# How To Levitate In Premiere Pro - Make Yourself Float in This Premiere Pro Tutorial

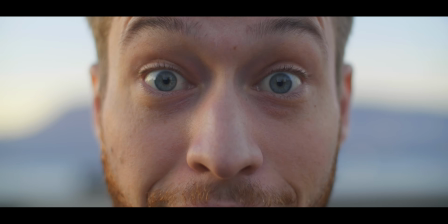Greetings, my children, and welcome to this MotionArray.com tutorial.
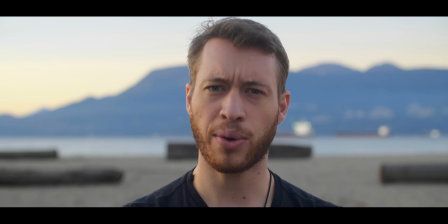Today, I will be your guide as we show you how to say no to the primitive restrictions of gravity.
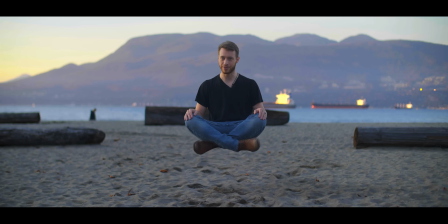And you might think that a technique like this would require After Effects, but no, all of this will be done in Premiere Pro. So, join me and let's get into it.
And that's enough yoga music. Let's get on with this tutorial. This effect is super simple to pull off. And believe it or not, the trick actually isn't in the editing so much as it is in the filming and the preparation. The way we're actually gonna pull this off is by green screening. And here's a little trick.
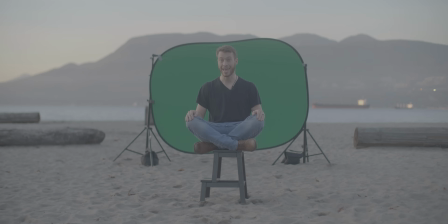If you green screen in the actual physical location where you want to place your subject, it's gonna look a lot more realistic.
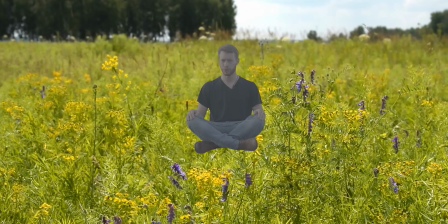If I take the same key that I made at the beach and place it somewhere completely different, you're gonna see some problems. And it'll take a lot more work if you want to salvage that key. If you actually want to key in your subject from two completely different locations, you're gonna have to do a lot of work in preparation. Which direction is the sun facing? What color is the light, etc. So, in order to successfully green screen your subject, you're gonna wanna do a couple things. If you don't have access to a really professional perfect green screen, and yours is sort of wrinkly like mine is, that's gonna be a problem.
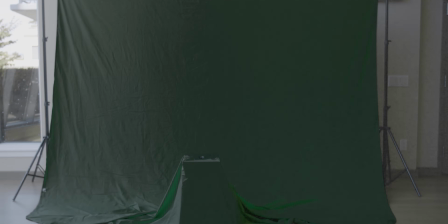Trying to key out a green screen that's got all these shadows everywhere is gonna be really difficult. So if you're in this boat, a really easy solution is actually just to move your green screen farther away from your subject. In this example, I had my green screen about 20 feet or so behind my actual subject point.
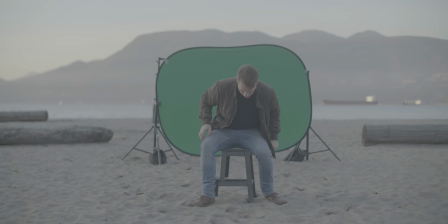And I had a shallow enough depth of field, about f2.2 or so, so that the background was actually blurry. Now the green screen all melds together into a little bit more of a uniform color. Those two points of having a shallow depth of field and having your green screen farther away from your subject will help you to get a more successful key, in a pinch.
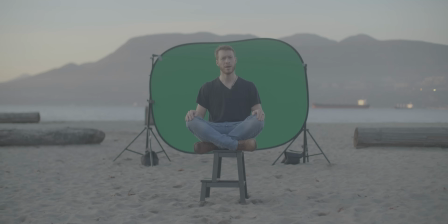Then just make sure that when your subject is sitting where they need to be, that the green screen completely envelops them all the way around. In this example, my feet are sticking down the bottom a little bit, but that's okay because they're not actually moving, at least not like my head and my hands are. If anything's gonna dip out of frame, this is the best place. And thirdly, having your green screen that far away from your subject will really help to make sure that your subject doesn't cast any shadows onto it. Now that we've got our green screen set up, let's lock down our camera and really make sure that it's in place, so that even if somebody were to touch it just a little bit,
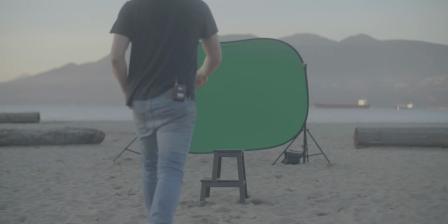it's not going anywhere. Make sure that you've got something to elevate your subject above the ground.
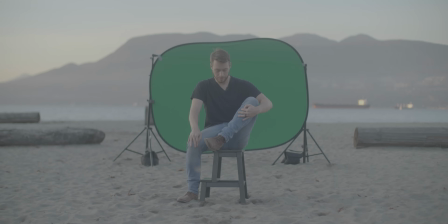I have this stool here, which is all I'm gonna need to get myself a bit off the ground, not too far. I wanna make it look like I'm just floating a little bit and not like I'm soaring above the ground. We're not gonna cover this with a green screen actually, and we'll come back to that just a little bit later. Now that that's set up, it's time to record.
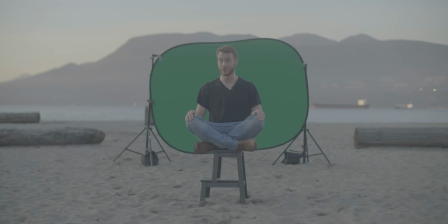Hit the record button and go through your lines as many times as possible until you're absolutely sure that you've got the take that you want. Make sure not to touch the camera during this process and not to stop the recording. You wanna make sure that there's absolutely no changes to your scene whatsoever and that there's no changes to your framing in specific.
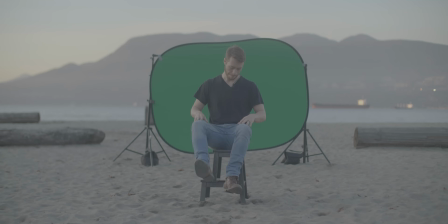Once you're sure you've got your take and your camera's still rolling, strike the set completely and get a complete clean plate.
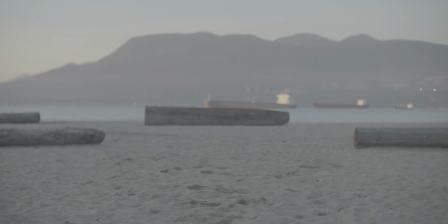Let it roll for at least as long as you've got your good take for. For me, that was about 20 to 30 seconds. If you've got a really elaborate setup and it's gonna take a little while to actually strike your set, that's okay. Just be really careful to only touch the record button very gently and don't change your framing at all. This is not the optimal solution, but if it's a 15-minute takedown and you're not gonna have enough recording space, it's the better of the two options.
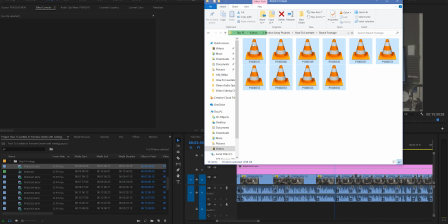Now it's time to bring all of your footage into Premiere Pro where we can begin the magic.
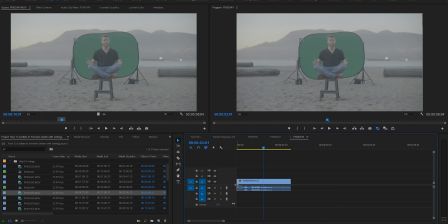Place the take of your subject that you like on your timeline, and then bring it up a few layers.
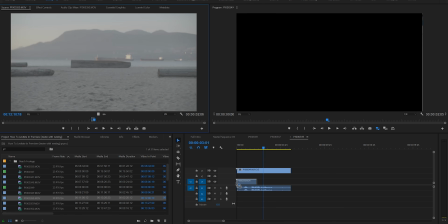Then place your clean plate down underneath it.
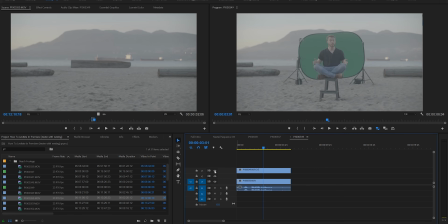So right now, if you were to rapidly turn on and off your top layer, you should see that the landscape in general stays the same, with only your green screen, subject, and elevation tool being removed from the frame.
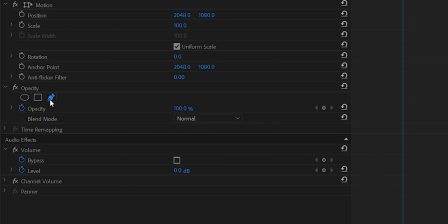Now make a mask around your subject.
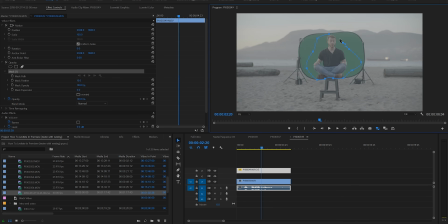Go through your frame and see the full range of motion that your subject has, and make sure that at all times your mask isn't cutting off a limb.
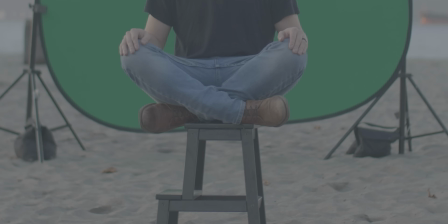For us, at the bottom here, we have some problems with the feet jutting out of frame, but that's okay, because we're actually just gonna cut that out with the mask. I made sure to try and not move my feet at all during this process to make it a lot easier.
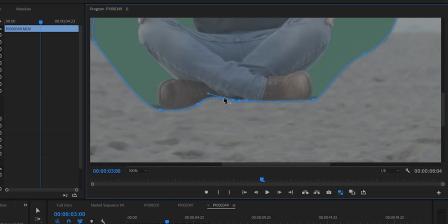Mask as tightly as you can around each of the individual areas of your subject's legs, assuming that's the piece that's poking out. To dive in and get really fine detail, a good idea is to have your hands over two keys,
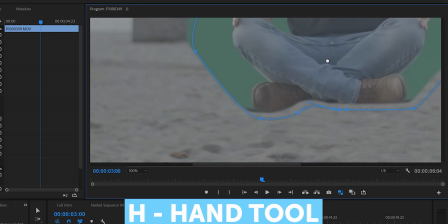H for the hand tool, which, when you bring this up, you can move your frame all around without actually messing anything up.
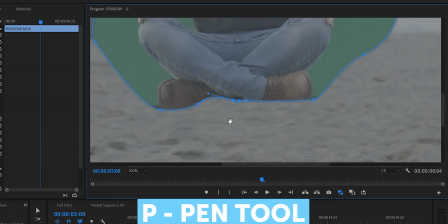And then P for the pen tool. Bring this back up to continue drawing your mask. Once you finish your mask outline, you're gonna wanna drop that feather down to about 3 or 4.
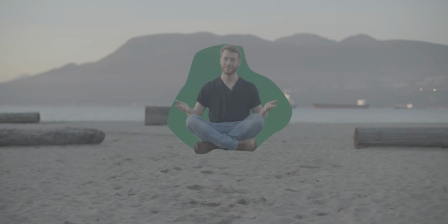And this is what you should be left with. You can already get the impression that you're starting to float a little bit. Now here comes the green screening part.
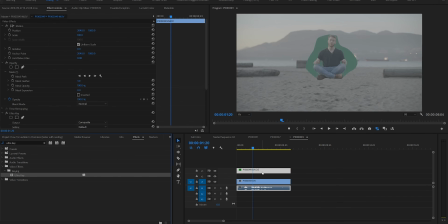Search for the effect Ultra Key, drop it on, and then take the eyedropper tool and then try to find the most average color of green on your backdrop. What I find can help too is by choosing something that's closer to your subject.
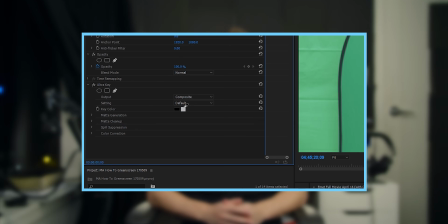If you need more help with your green screen key at this point, then we would suggest looking at this tutorial here, and I'll link to it in the description below. But once our green screen is keyed out, then we're left with this.
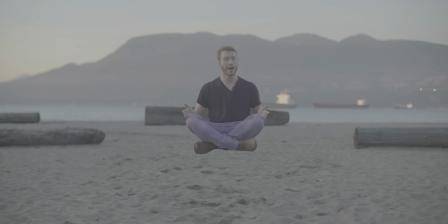And this is the point at which we're going to explain why we're actually green screening at all to begin with. I mean, why couldn't I just sit on the stool, mask that out, and use the clean plate to make up for where the ground is missing? Well, you could do that, but then your subject isn't actually floating, they're just locked off in space. Which, if that's the look that you're going for, you can totally do it that way. But what I wanted was for my subject to actually be floating, bobbing up and down a little bit, making it look like they're actually hovering in air. And when you think of that happening, your subject isn't perfectly still like they're sitting on something. It's like there's this force field that's sort of like maneuvering them around in midair. And if we were to try to do that without keying out our subject from a green screen, this is what it would look like.
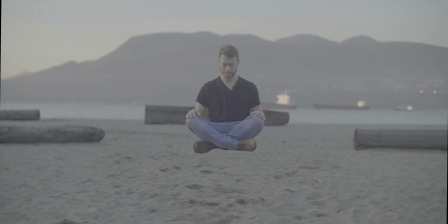The entire frame would move with our subject because there's no way to actually separate them from the rest of the frame. I mean, you could try and mask your subject really tightly, but then you'd need to go into After Effects. And even then, that's a really tricky, tough, time-consuming job. There's also the Rotor brush tool, which you could potentially use,
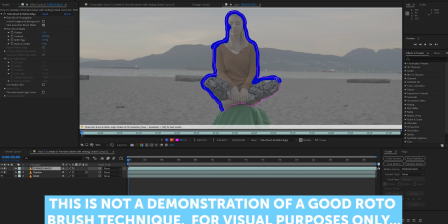but I actually tried this just to see how it would work in comparison, and it didn't actually give me the results that I was looking for. At least not without a crazy amount of work by comparison.
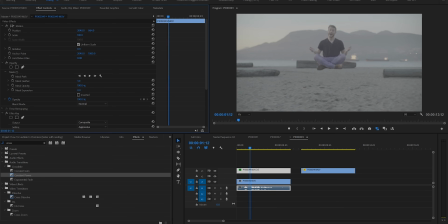But now you can see that with our subject completely keyed out, we can actually manipulate our subject and make it look like they're actually floating. Pretty neat. From here, what I did was just keyframe a slow little bob, going up and down every so often with a bezier in between each one, so that it's not a quick jitter from one direction to the other. Then I also played around with the rotation just a little bit, not really more than 1 degree ever at a time in one direction or the other. Subtlety is key here. Then to really sell this effect, you're gonna need a shadow. And the best part is that now that we've actually keyed out our subject from a green screen,
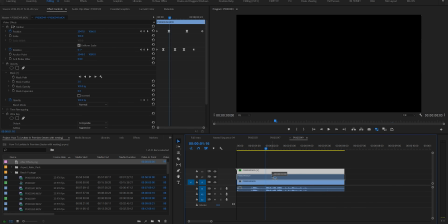we can just duplicate that layer, place it directly below, and then make it completely black. Then change its positioning so that it looks like it's a little bit more on the ground.
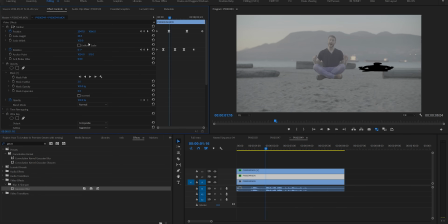Then you can uncheck the lock vertical and horizontal scaling, and you can shrink and grow your shadow layer to make it look like it's a little bit more 3D. For me, by shrinking the vertical scaling and by increasing the horizontal scaling, it really looks a lot more like my shadow is being cast from the sun off to the left of frame.
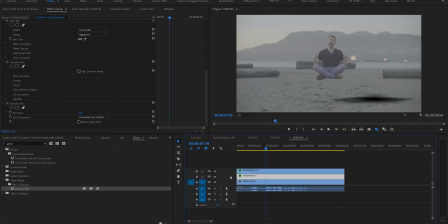And by adding a simple Gaussian blur, as well as dropping the opacity of your shadow, you can really make this look a lot more true to life.
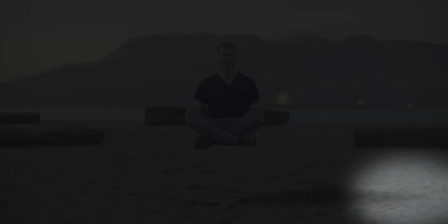And whenever your subject moves, the shadow will move in an appropriate way, because it's originally duplicated from that same layer.
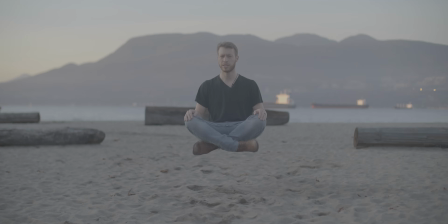And to top it all off, I added a little bit of a heat wave effect here by adding a turbulent displace effect.